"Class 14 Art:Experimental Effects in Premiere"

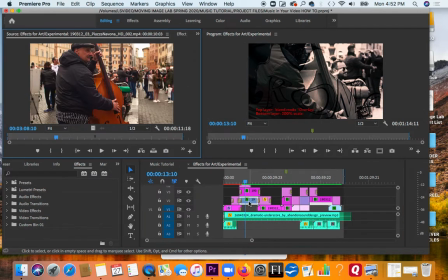[4:08]
One is the flag, and one is a guy playing a stand-up bass.
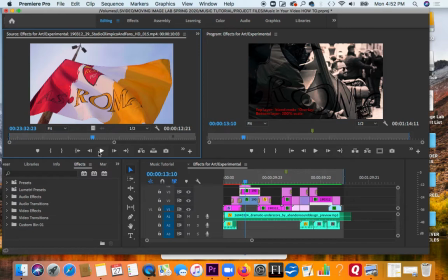[4:15]
So I like the flowiness of the flag. I just thought it would look good. It kind of has a musical feel to me, very fluid.
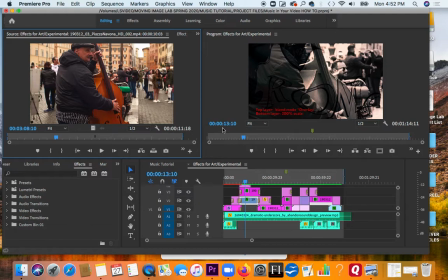[4:26]
And then I just wanted to emphasize the guy's hands on the cello. So I blew up the scale of this to 200% right here on the scale.
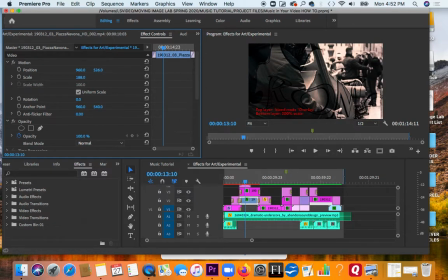[4:39]
I could have made it more, I could have made it less, I could have moved it around like that. So there's all kinds of things you can do. Again, you just kind of want to turn your mind off almost and just decide more by your gut reaction if you're going to keep something or not.
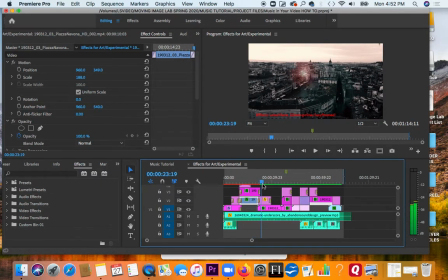[4:57]
This is, I put a lens flare This is the original clip. It's black and white. It has that Fujichrome Eterna filter, and then I also added a lens flare.
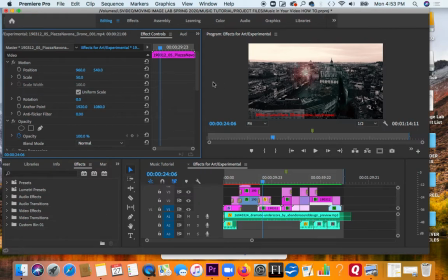[5:13]
You can see it right here. Okay, the lens flare is kind of subtle. Maybe it looks like some kind of a alien or something. I don't know. And I also keyframed the lens flare so it kind of
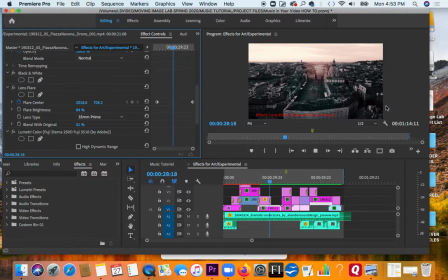[5:29]
subtly moves across the frame as the camera movement happens. Again, just trying to think of all kinds of different things, that you could try.
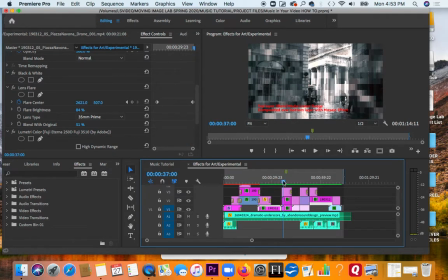[5:40]
This is probably my weirdest one. This definitely looks like some kind of I don't know, a robot's looking at this. So I have two different clips stacked on top of each other here.
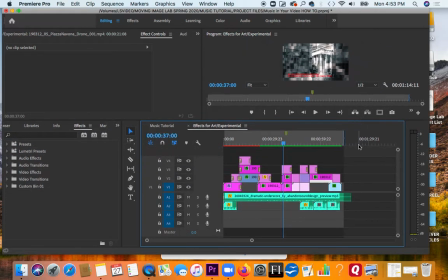[5:54]
The first one is the guy walking. See here, it's kind of a boring clip. He's in slow-mo walking around a building. And then underneath the clip on the bottom is this drone shot of traffic.
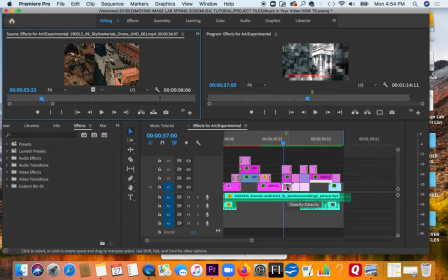[6:12]
So in order to just more or less make this one some kind of abstraction, I went to, actually we'll look at it here.
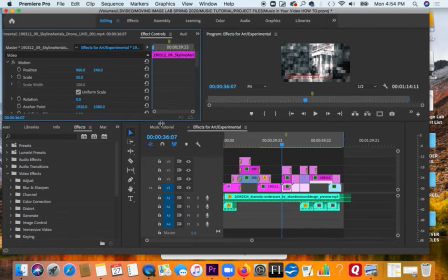[6:24]
I went to find something that would make it unrecognizable, I suppose is what I was looking for.
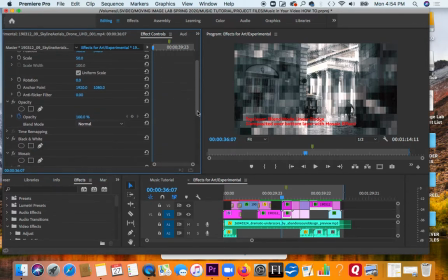[6:33]
So I went to, am I on the wrong one? Yeah, it should be on here. I went to Mosaic.
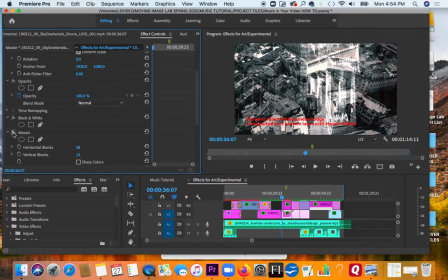[6:47]
Mosaic, I'll take the effect off. Yeah, you can see the street reappears, and then I put the effect back on. I liked how that blended together. Again, you have that, what is happening?
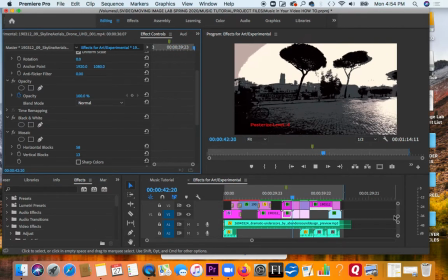[7:01]
It messes with your head a little bit. This is just a posterize filter.
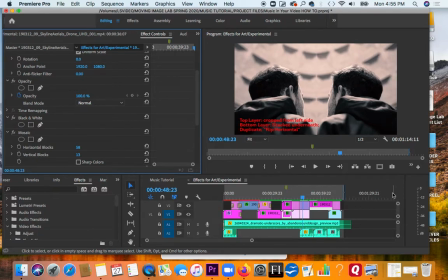[7:09]
This is a little bit of trickery. So this is essentially the same clip stacked on top of itself.
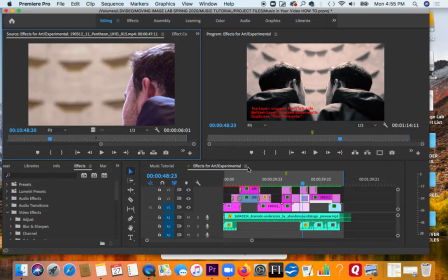[7:19]
And the top one is the normal clip, how it was put into the sequence. But then the bottom clip, I hit a, I guess it's not going to show it.
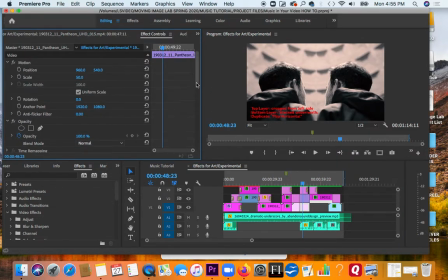[7:34]
I hit a horizontal flip. Okay, and that basically just, like it sounds, it flips the image horizontally. There's also a vertical flip if that works better for your image.
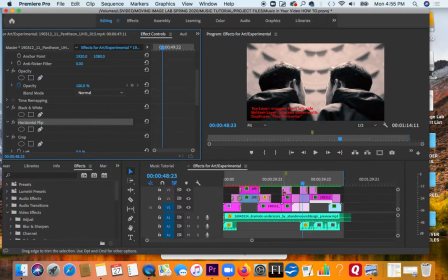[7:49]
And then if I had just left it like that, you would have only seen the top layer.
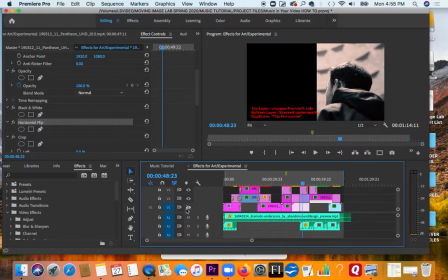[8:00]
Okay, so this is, I cropped it. Do you see when I take that other image off, I cropped the layer on the right-hand side, so it's like a mirror effect.
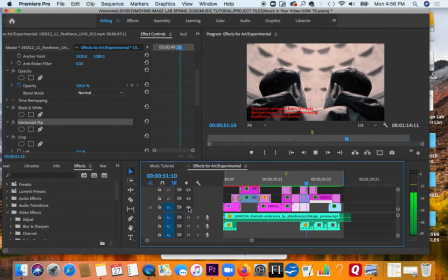[8:14]
Because I just thought that would look cool with he's looking up at the ceiling.